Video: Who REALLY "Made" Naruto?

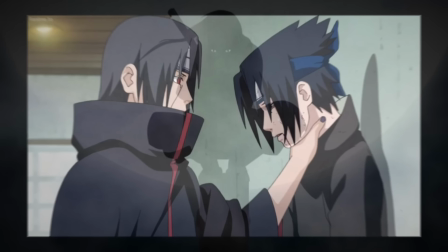992s
He would only commit horrific acts due to the circumstances he was put in.
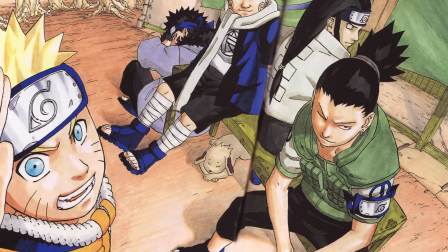995s
From the Sasuke recovery arc onwards, the amount of info regarding Yahagi's input decreases significantly.
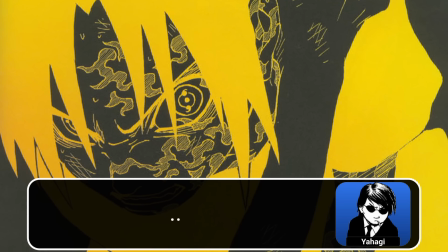1001s
Based on earlier comments, this could mean that Kishimoto was making more decisions that he agreed with, but this is just speculation.
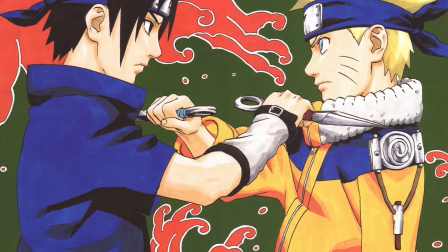1008s
I mentioned before that Kishimoto wanted to end the series with a battle between Naruto and Sasuke.
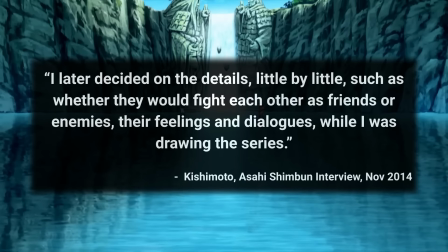1012s
I later decided on the details, little by little, such as whether they would fight each other as friends or enemies, their feelings and dialogues, while I was drawing the series.
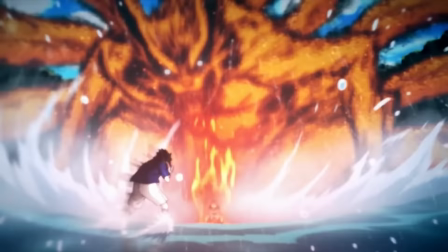1021s
It seems likely that a number of these details were developed during this arc. He refers to these scenes as the conversation of Naruto and Sasuke's friendship.
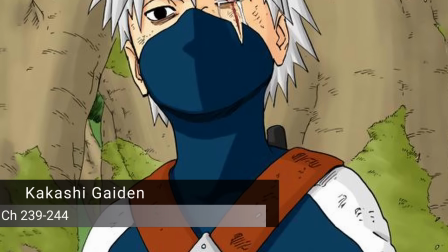1029s
That brings us to the intermission between part 1 and 2, Kakashi Gaiden.
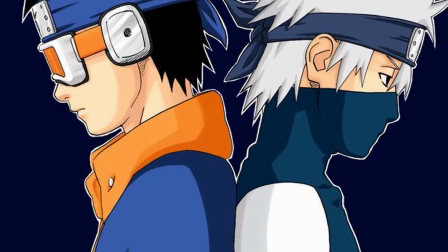1032s
When introducing the Sharingan, Kishimoto left it a mystery as to why Kakashi had it, even though he is an Anuchiha.
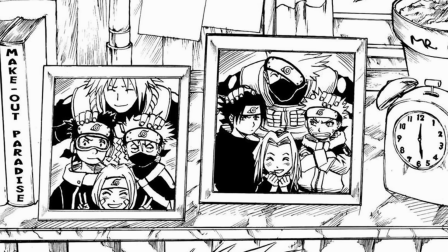1039s
He had elements of the storyline decided from chapter 16. One final but important thing before part 2.
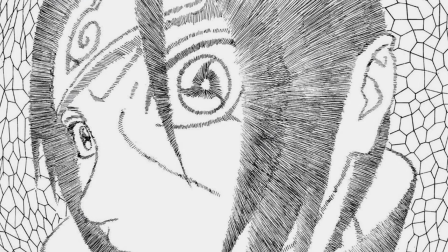1045s
Kishimoto draws action pretty well, and this definitely influenced Naruto's success.
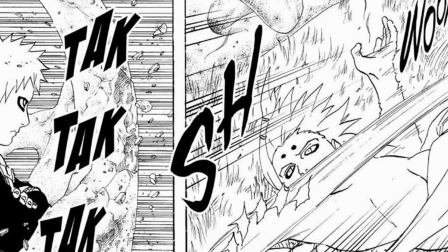1050s
I have an easier time understanding what's going on in these battles than with a lot of other manga.
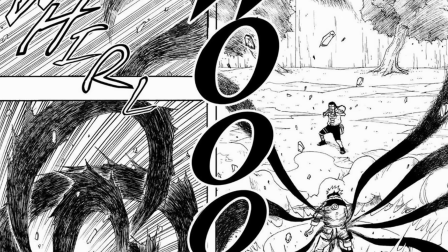1055s
Even Kishimoto's longtime rival, Eiichiro Oda, is impressed by it. Kishimoto likes anime, which is why you get all of these effects you've never seen before in manga.
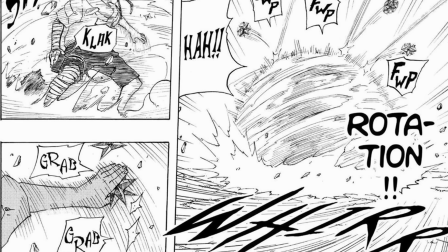1063s
His style of expression is incredible. He's also really good at making characters seem grounded, which is especially challenging with the tailed beasts.
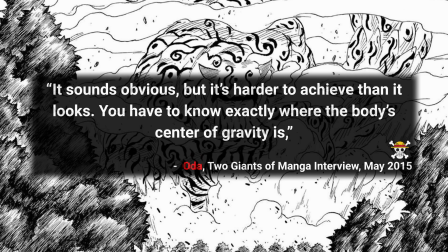1070s
It sounds obvious, but it's harder to achieve than it looks. You have to know exactly where the body center of gravity is.
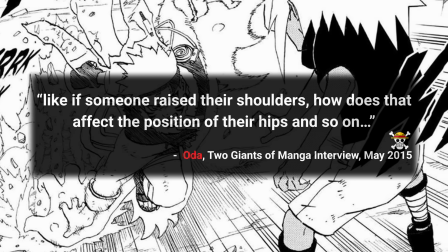1076s
Like if someone raised their shoulders, how does that affect the position of their hips and so on? That's why when you look at Naruto, even just the way he stands, he seems solid.
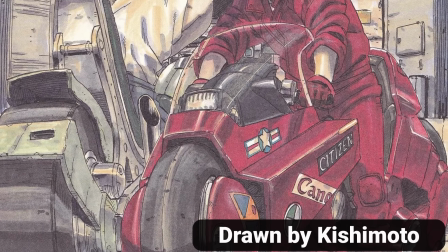1084s
Oda said it best. A lot of this comes from Kishimoto being a mangaka who studies anime, a habit that formed thanks to the film Akira.
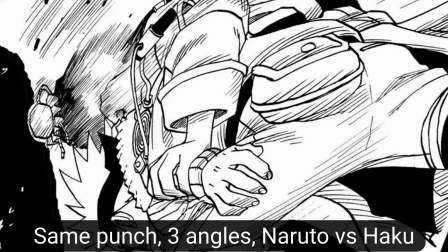1092s
The fisheye lens shot of Deidara sitting on Gaara, a triple shot often seen in Jackie Chan movies, the cityscape view with Pain, whatever this is.
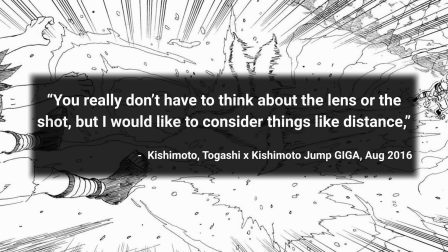1100s
You really don't have to think about the lens or the shot, but I would like to consider things like distance, wide shots, and depth of field when drawing.
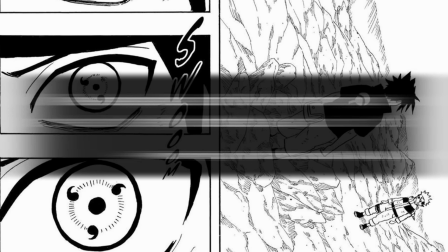1107s
But readers don't really notice that, so as a comic artist with a weekly serialization, it's pretty much wasted effort.
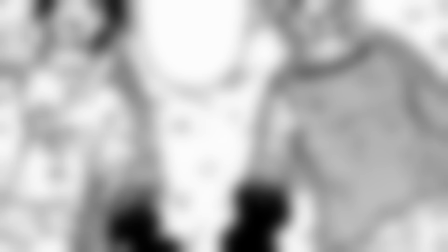1117s
Kishimoto mentions that he has the ending of Naruto perfectly visualized. I've already decided on the layout, text, and scenes.
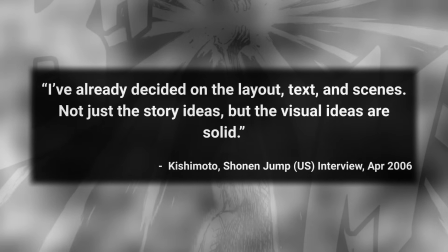1123s
Not just the story ideas, but the visual ideas are solid.
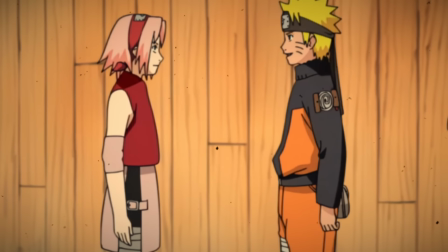1126s
A time skip was put in place to assist in making the cast stronger, especially considering what they'd have to go up against soon.
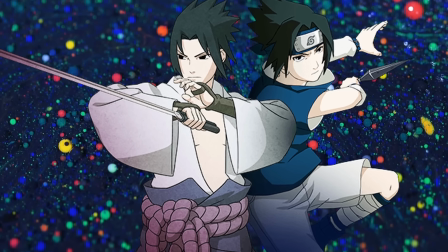1132s
Kishimoto took this opportunity to modify the character's clothes to better suit fight scenes.
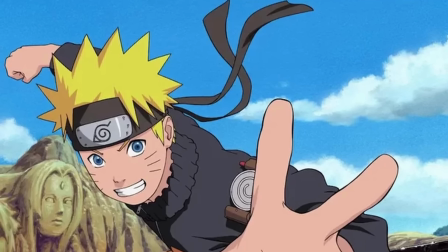1137s
Naruto, for instance, lost the thick collar to make his face more visible. He also got a headband with long tails so that it flutters and stands out during action.
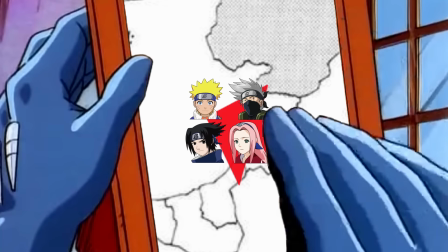1145s
The story from this point on kind of feels like a return to Kishimoto's original idea for Naruto, only this time we have the Akatsuki in full focus.
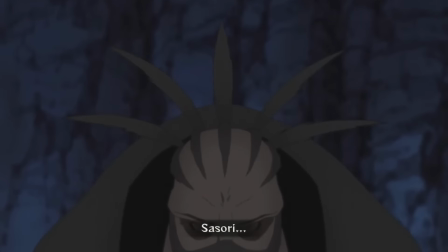1153s
Each member has their own hidden motives, which are even intertwined at times.
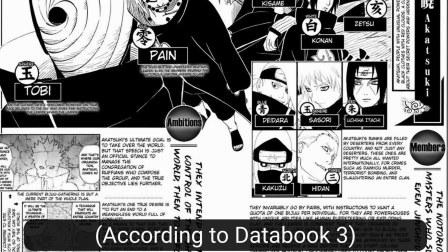1157s
Which is crazy, because Kishimoto's original plan for these guys was to be a group of monsters without human characteristics. basically just 10 zetsus.
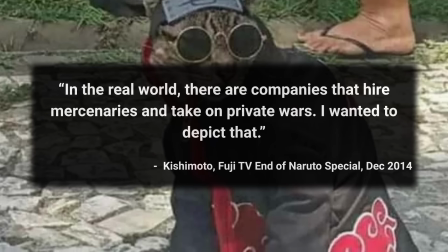1166s
In the real world, there are companies that hire mercenaries and take on private wars. I wanted to depict that.
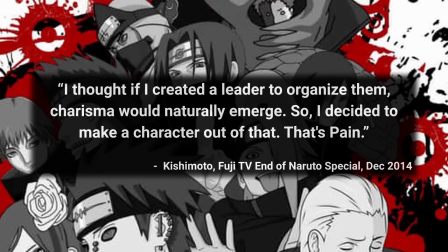1172s
I thought if I created a leader to organize them, charisma would naturally emerge. So, I decided to make a character out of that.
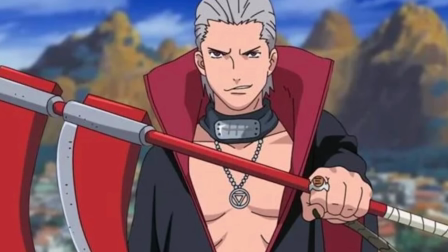1178s
That's Pain. Kishimoto claimed that Hidan was actually his favorite Akatsuki on the Fuji TV special.
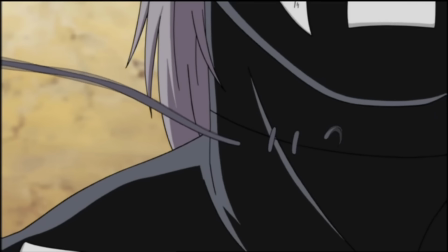1184s
Something about him being, like, immortal and his masochistic tendencies was just really appealing.
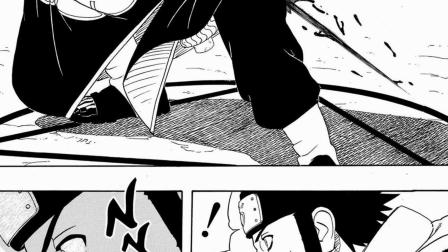1190s
He was having a lot of fun with the Hidan Kakuzu fight, which even got a bit dark near the end for the typical shonen, at least back then.
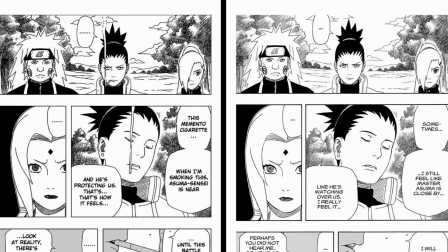1197s
Kishimoto actually brought this up to Yahagi. We got a minor smoking, which seems to go against manga regulations, and a decapitation scene.
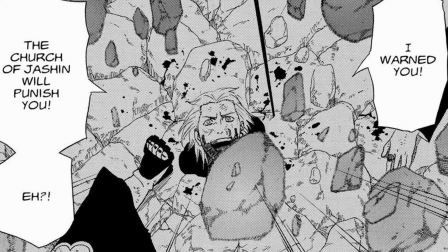1204s
His editor said to just go with it and try to get it through the higher-ups. By the way, Kishimoto confirmed that Hidan is still buried underground by the final arc of the manga.
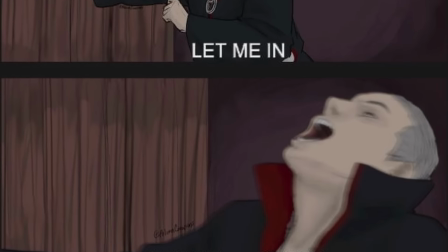1213s
He could have put him in the war, but didn't want more characters to worry about. Getting to what is probably the peak of part 2,
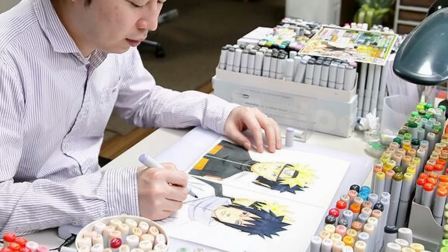1218s
I think this further exemplifies the aspect of Naruto Kishimoto seems to understand best, the rivalry between Naruto and Sasuke.
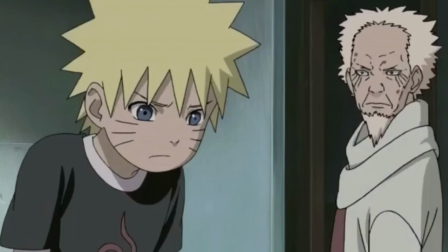1225s
I'll let Kishimoto explain what he was trying to do. Naruto is an orphan from birth, while Sasuke still has parents.
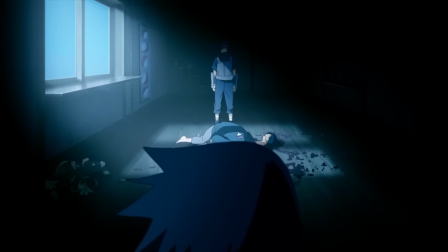1232s
Sasuke suffers from their presence before discovering that when they die, that he suffers much more because of their disappearance.
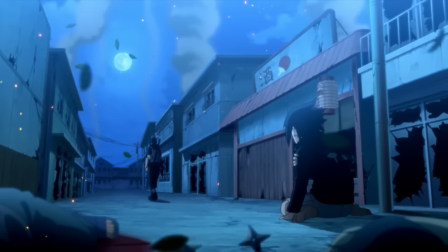1238s
That's where the difference between these two become more apparent.